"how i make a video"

I've been doing this for so long that my explore page is completely fucked now. So it's great for making videos about weird shit, because there's weird shit all over my Instagram explore page, but it's not great for enjoying Instagram. Another way I find things is through DMs. A great thing about having a larger audience is that whenever people see weird shit, they immediately think of me because they watch my videos and they send it to me. So that's, that's how I found like a decent amount of video ideas, or at least like the starting point. And then I'll go to that person's profile and find even weirder things and stuff like that.
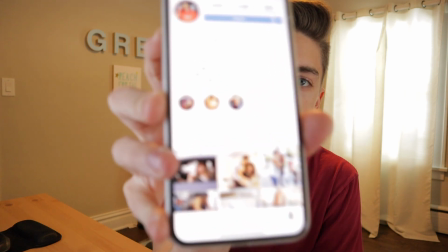4:41 So this week I'm making a video about Ray Diaz. I found this account through the Instagram explore page. I mean you'll see the video when it's posted because this video will probably go up after it. So if you haven't watched it, maybe go watch it so you can see that first and then you can see like the process that I made the video in. Because I haven't actually recorded the video yet. So now that I have this idea, it's an inkling of an idea, what do I do? Okay, so once I have an idea then I actually write the video I think a lot of people think that I find an Instagram account and then I like just sit down at my desk and just go through and Talk about it. I feel like to give good like commentary and to actually be funny I need to sit down and actually write out the video idea And like actually go through and pick out which videos I'm gonna use I even write out most of the jokes I use. I would say that my videos are like 70% jokes that I have written and 30% jokes I think of while I'm filming. So I'll like write out all these jokes and then while I'm filming I'll come up with some, too, because I'll I'll notice things that I didn't notice while I was watching them and writing this.
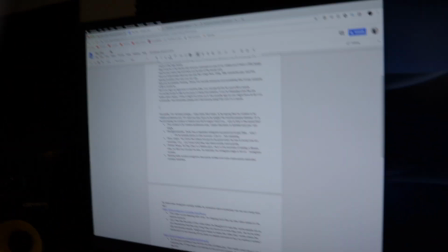5:47 But this is uh, this is the Ray Diaz video that I have written. This whole thing at the top here is an ad.
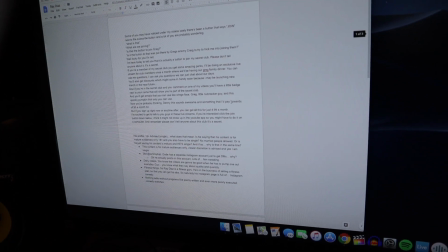5:53 All of this is the Ray Diaz video. So I usually try to shoot for like two pages. This one is almost three pages because I wrote out an ad at the beginning of it. So I usually aim for like two full pages of written out things. So then once I have all that written, then it's time to film. Okay, this is what my filming room looks like.
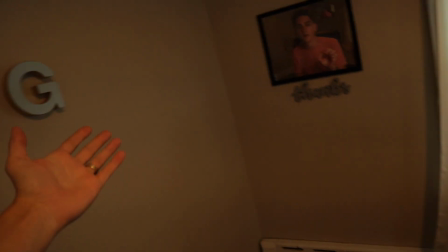6:13 A lot of you have probably already seen this from the video where I decorated this room, but yeah, this is my filming room.
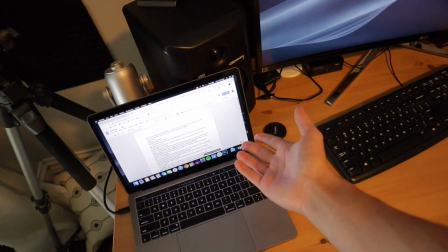6:18 Everything that I do, I do on this MacBook. This is what I write my videos on. This is what I edit my videos on.
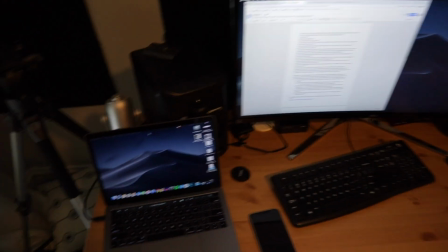6:22 All right, so I'll just show you like what I do as I set up for my videos first I turn on my lights.
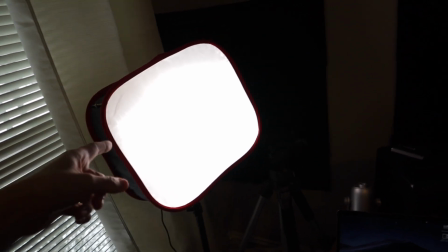6:30 These are LED lights. This one has a softbox thing on it so that it looks better on my face Now I know what you're thinking Danny Why do you
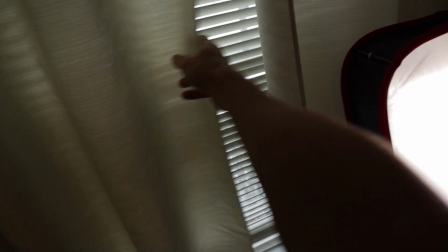6:37 have a light here when there's literally a window with perfectly good natural light coming out the window?
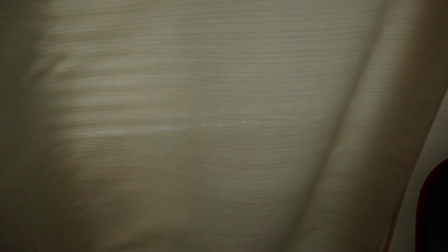6:42 And that's because I'm I'm just extra.
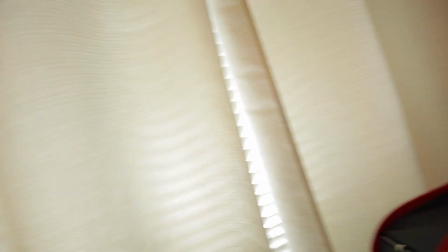6:45 I don't know I I don't like how natural light changes like if clouds come over then all of a sudden my video gets dark So I usually just close these curtains and use
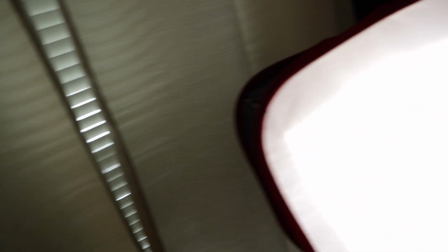6:52 this light instead because this will be consistent and that won't So there's this light and then you're probably thinking that
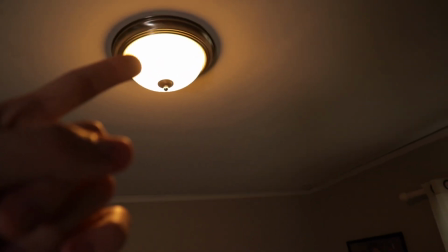6:59 the background is lit by this light But you would be wrong. This is gonna sound pretty dumb I understand that this is probably gonna sound dumb, but I turn off this light and then I turn on
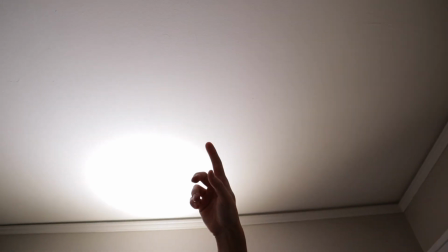7:13 This light this light shines up at the ceiling to simulate what this light does but I like that light better.
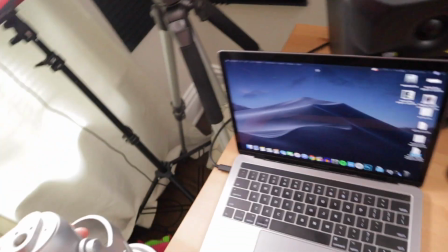7:21 Next, I get out my microphone and I put it right here. This is a Blue Yeti microphone.
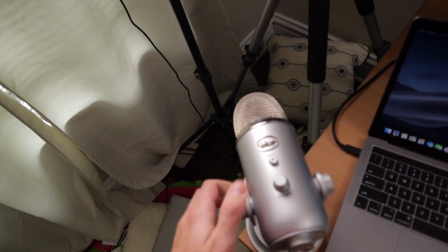7:27 It's probably the most popular YouTube microphone. I think pretty much every YouTuber ever has one. I think I've had this microphone for six years. Out of all of the filming equipment that I have and still use, this is the oldest thing.
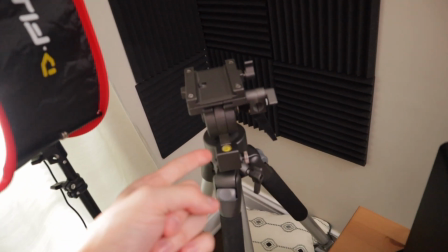7:40 This is my tripod. I hate this tripod. I thought it would be cool because it's made out of metal,
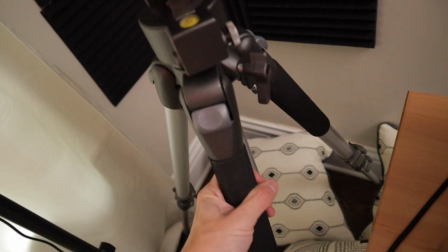7:45 So it's really sturdy but like it's so heavy because it's made out of metal and like when you try to pick
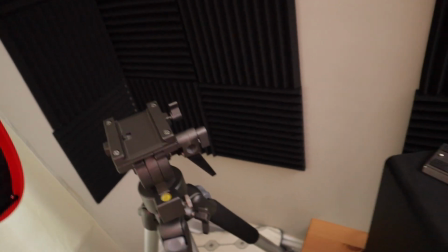7:50 it up Like there's all these spots that want to pinch your fingers This thing comes unscrewed all the time when
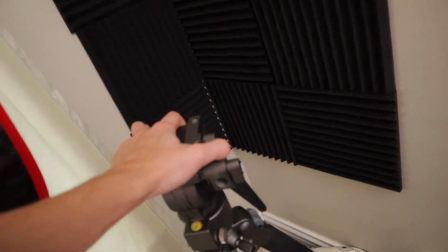7:55 I want to just turn it and yeah overall I hate it So I just leave it there and try to touch it as little as possible But that's
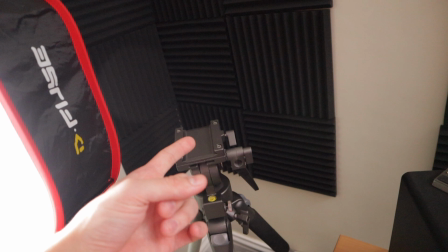8:01 where my camera goes even just talking about how much I hate this tripod made me so angry that the day that I finished Filming this vlog I went to Best Buy and bought a new tripod. So I have a new tripod now This is the camera that I use.
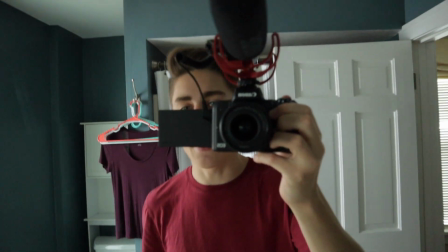8:13 It's the Canon M50.